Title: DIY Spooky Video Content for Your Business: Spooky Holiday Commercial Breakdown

It's spooky season, but that doesn't mean that you have to be afraid of video. So this month I'm creating some spooky videos and then I'm going to break them down so that you can create your very own spooky videos for your business this month. Now to keep things simple and practical so that you can apply them to your own videos, I'm going to be looking at four spooky categories.
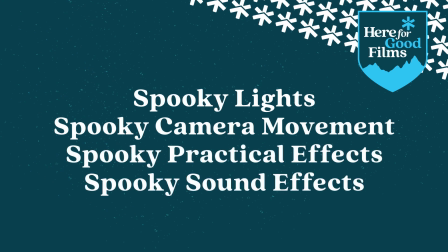(0:19)
Lights, camera movement, practical effects, and sound effects. First, let's look at what lighting can do. For this commercial, we filmed the exterior of a house at night. So the first way that you can make anything spooky is to film it at night.
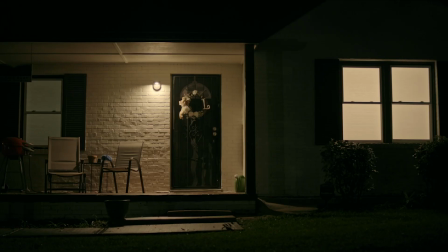(0:33)
Spooky things happen at night. Now look at the house. If I have all the lights on, it doesn't look too spooky, right? Well, what if I dim the lights? Or what if I change the color temperature of the lights? What if I only have the porch light on? Now your lighting can do a lot to make your videos spooky. And if you don't have fancy video lighting where you can control the amount of light or even the color of the light, here are a couple practical ways to control it a bit more yourself. First you can buy a dimmer. Now these little dimmers you can pick up at a hardware store for a few bucks and you just plug this end into the wall and then your light into here and then all of a sudden you have a dimmer that you can control the amount of light that's coming out. Now if you want to change the color temperature of your lights then you can either buy a different bulb that is closer to the color temperature that you want or you can buy some quick gels that you can stick in a lampshade or cover the light with and it's going to change the
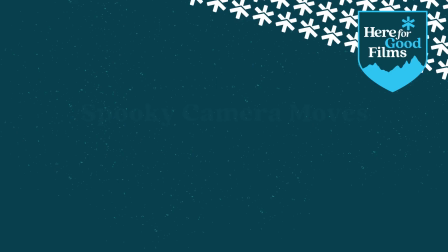(1:26)
color of your light. Next let's look at camera movement. Now if you're holding the camera and moving a lot then it can create a lot more energy which can mimic stress or anxiety and that might work for your spooky story.
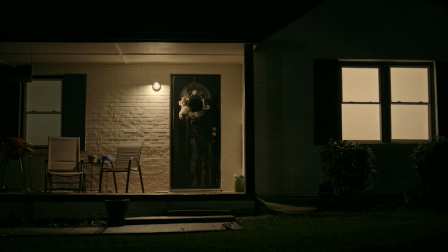(1:37)
Or if you keep it locked off as I've done here then it can help build tension because your audience is just waiting for the camera angle to change. Or you can do a slow push in and that can give you the creepy intruder feeling like you're kind of going where you don't want to go or where you don't belong. So, play around with your camera movements and see what works to add spookiness to your own videos.
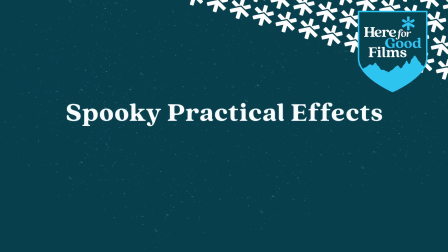(1:57)
Practical effects are very popular during Halloween season, and really practical effects are just effects that you make happen in real time, so not on the computer or in the edit later on. Now, probably the most popular one is using haze or fog, and you can actually buy it in cans, so you don't have to invest in a haze machine or a fogger. If you're using it inside, just make sure that you get a water-based solution, otherwise you'll leave a layer of oil on everything, including your camera if it's in the fog. And you'll want to remember to disable smoke alarms before your shoot, because they might get set off. Now flickering lights are also a practical effect.
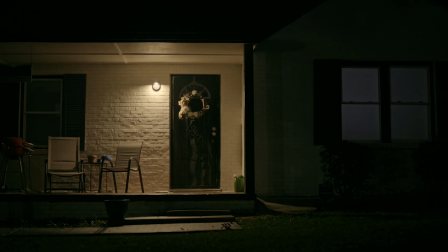(2:28)
The porch light, for example, someone is actually just turning the light on and off. So it's pretty simple.
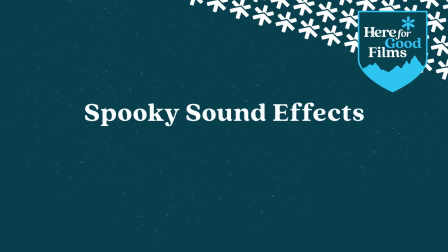(2:33)
Now finally, we have sound effects. This is what can really help sell the practical effects. The flickering lights, for example, I added an electric buzz to help sell the power surge.
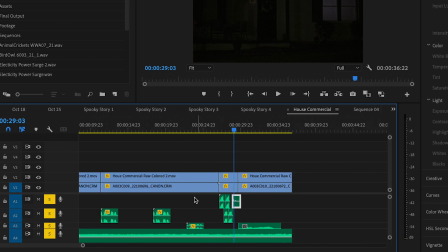(2:42)
Now to help add to the spooky nighttime scene, I added other sound effects like animals off in the distance just to give it that little extra spook factor. Alright, now let's look at it when we put it all together. Here is the final commercial that we filmed.
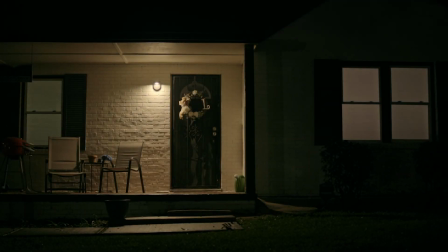(2:59) Are you ready for bed? Yeah, I think so. Oh, but guess what? What? Only two more months till Christmas. It's not even Halloween yet. I know, but I just can't wait.
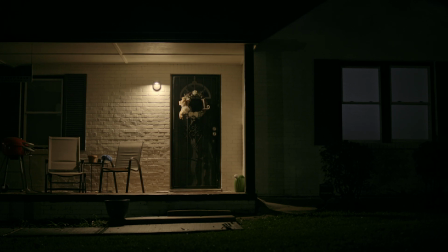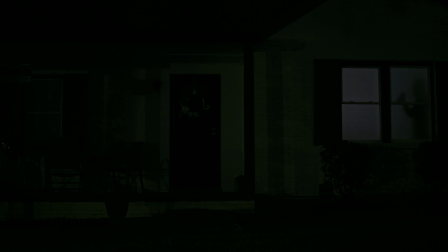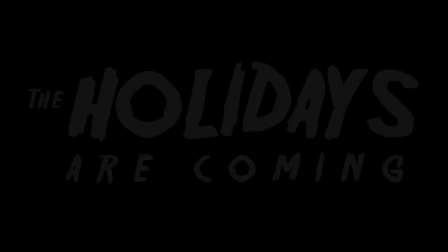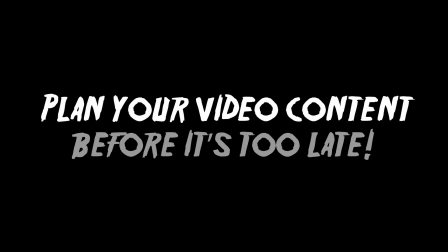Pretty spooky, right? We didn't do anything fancy. We even did it without moving the camera. So getting spooky doesn't have to require a lot of skills or expertise. It just requires creativity. Now I want to see what kind of spooky videos that you are creating. Be sure and tag me in them on social at hereforgoodfilms and be sure to come back next week where we go more horror style and I'll break down another spooky video.